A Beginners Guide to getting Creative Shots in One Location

Hi guys and welcome. What I want to show you in this little series about with the Pocket 3 is that it's actually possible when you come on location to get more than one shot. Now as a beginner you might just turn up to a location, and I'm just going to show you for example where I am. So I've got this rather large abbey behind me, and you may find for example you just turn up, you just decide to just get a shot just in the middle of the grass, and you then don't really know what to do. You're kind of lacking of inspiration, and you want to get a bit more systematic shots. So the idea of this video is to show you how many shots you can get just from one location effectively. So I'm going to go over to show you this cross right by the abbey here. I'm literally going to get you about 4 shots you could do just from standing by that cross of the abbey, and as the series progresses I'm going to go to other locations in my little local town here to show you how many shots you can get just from one location. Alright, well let's go out and start to go to the very first location, which I've decided to choose is this cross that's over there in the distance. Hopefully you can see it, and by the abbey. Alright, let's go.
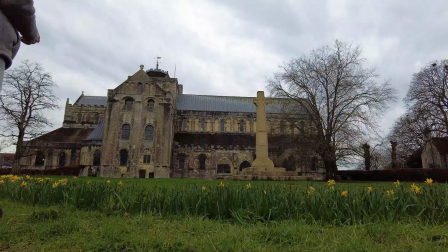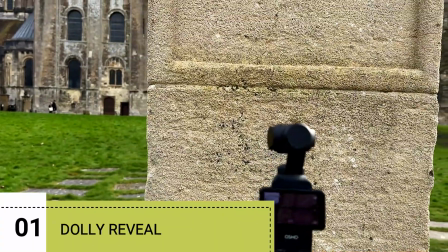Okay, so we're here now at this position, and we've got this sort of stone column that goes up quite a long way,
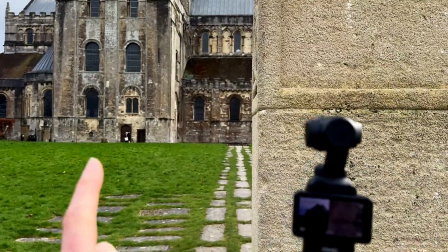and we just got the abbey just to the left of it. So I want to try and do like a reveal shot,
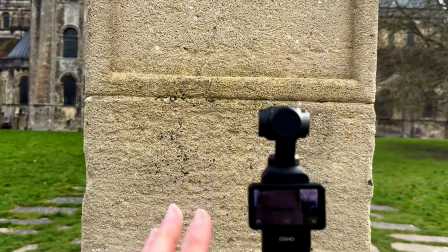reveal dolly shot, where we can use this to basically block the view, and then we're going to slide out and reveal the abbey in all its glory.
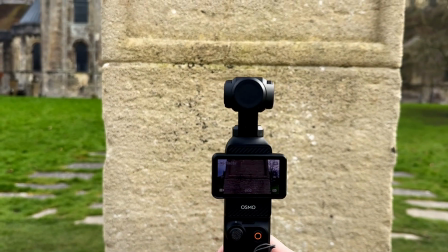So the way we're going to do this is I'm going to make sure my Pocket 3 is in tilt locked mode,
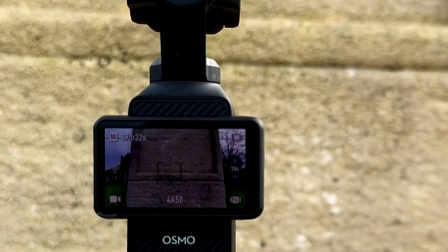which I can do just by just making sure you can hopefully see on the screen here.
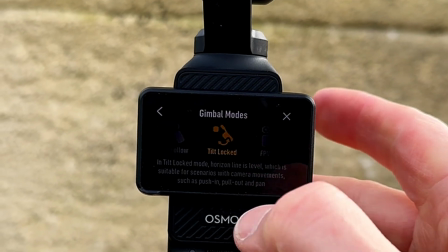It's going to swipe down from the top, click on the gimbal modes, and making sure we say tilt locked mode,
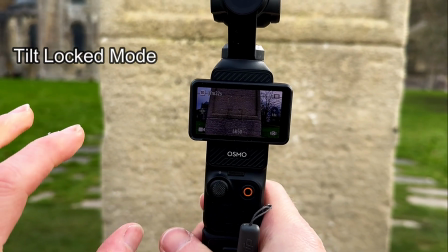because I want to position the gimbal so we can see the top of the abbey when we come out.
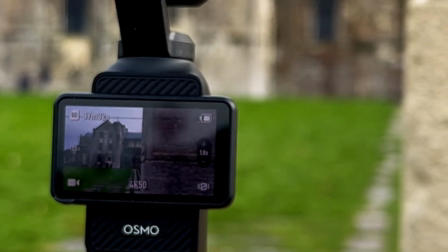So I'm just going to use a joystick, for example, make sure I can see the full top of the abbey, which I can, and then I'm going to come back.
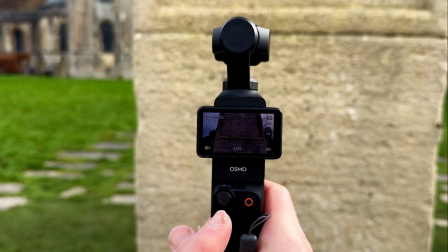Now we also want to set our focus mode to single focus,
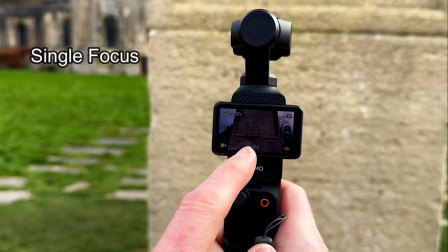and the reason for that is that I don't want the focus shifting when it's looking at the column here.
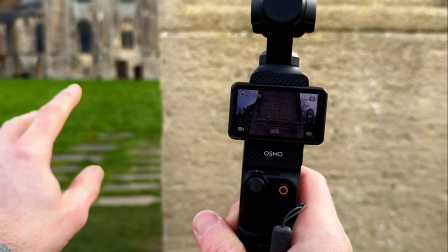As we come out, we don't want it then to change to focus on the abbey.
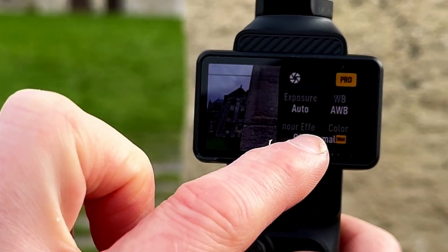So we're going to come out, or we're going to rather go to the right hand side, swipe up so we say focus mode, and make sure that says single.
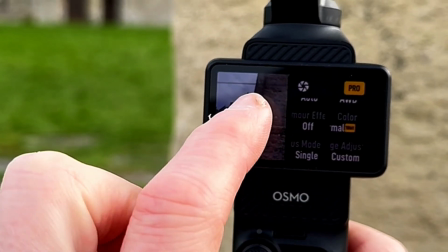So I think it defaults to continuous,
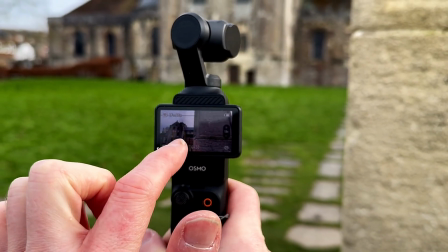and then I'm going to go out and then click on the actual abbey with my little cursor.
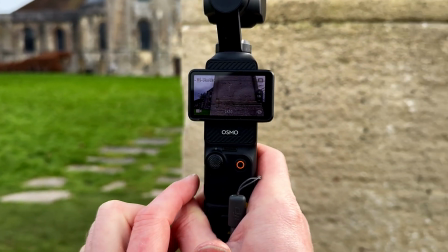So I've got the rectangle around it, so it's now in focus. Then I can go back to my starting position, make sure we are kind of blocking the abbey, hit the record,
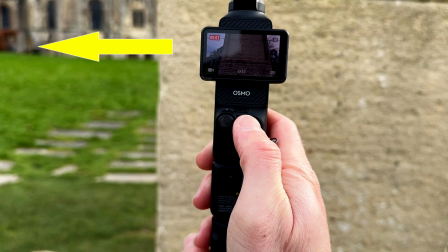and the idea is we're just going to gradually just bring out our gimbal and just slide to the left hand side like this,
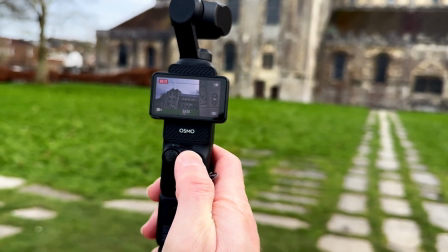and we can just be able to see the abbey like so. And let's just do that a couple of times to make sure we've got that in the bag, so to speak.
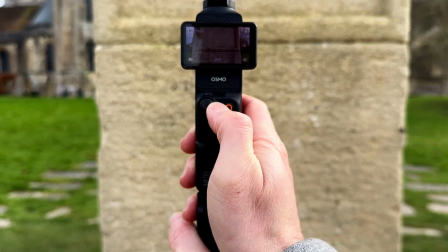Just going to retilt, hold the gimbal a bit further. Okay, let's go for it.
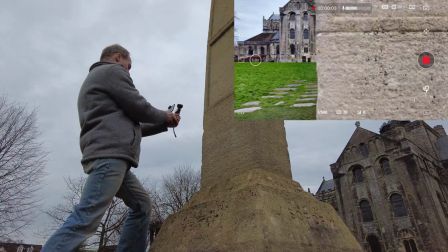And we're sliding out, and we can just reveal the abbey like so.
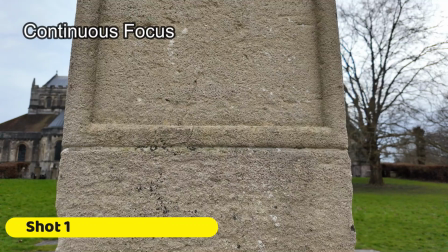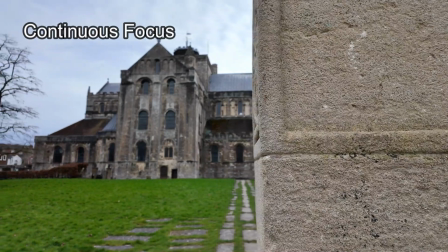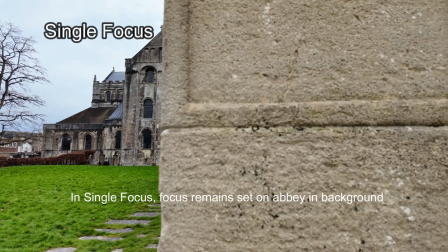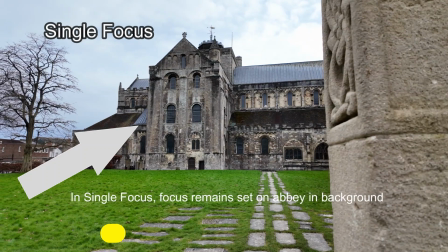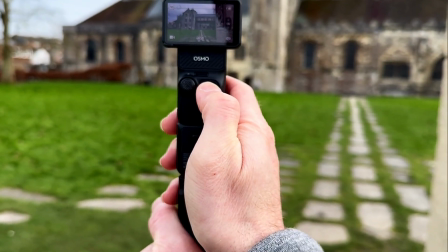Excellent.
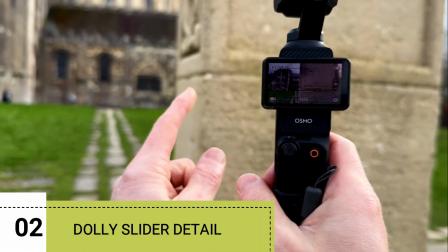I've also noticed that just on the right hand side of the column here, there's something quite nice, quite decorative work here.
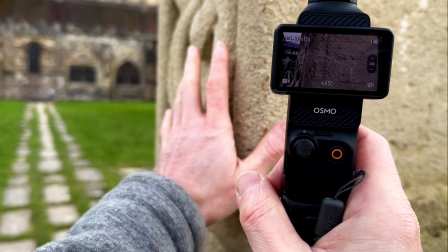So what we can try and do is actually reposition the Pocket 3 to try and make a little bit more use of this in the foreground if we can.
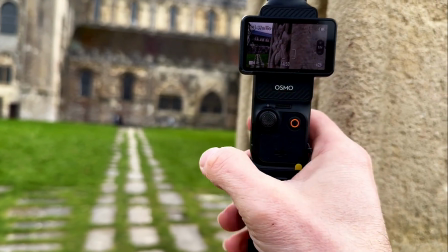So I'm going to get a little bit closer to the column.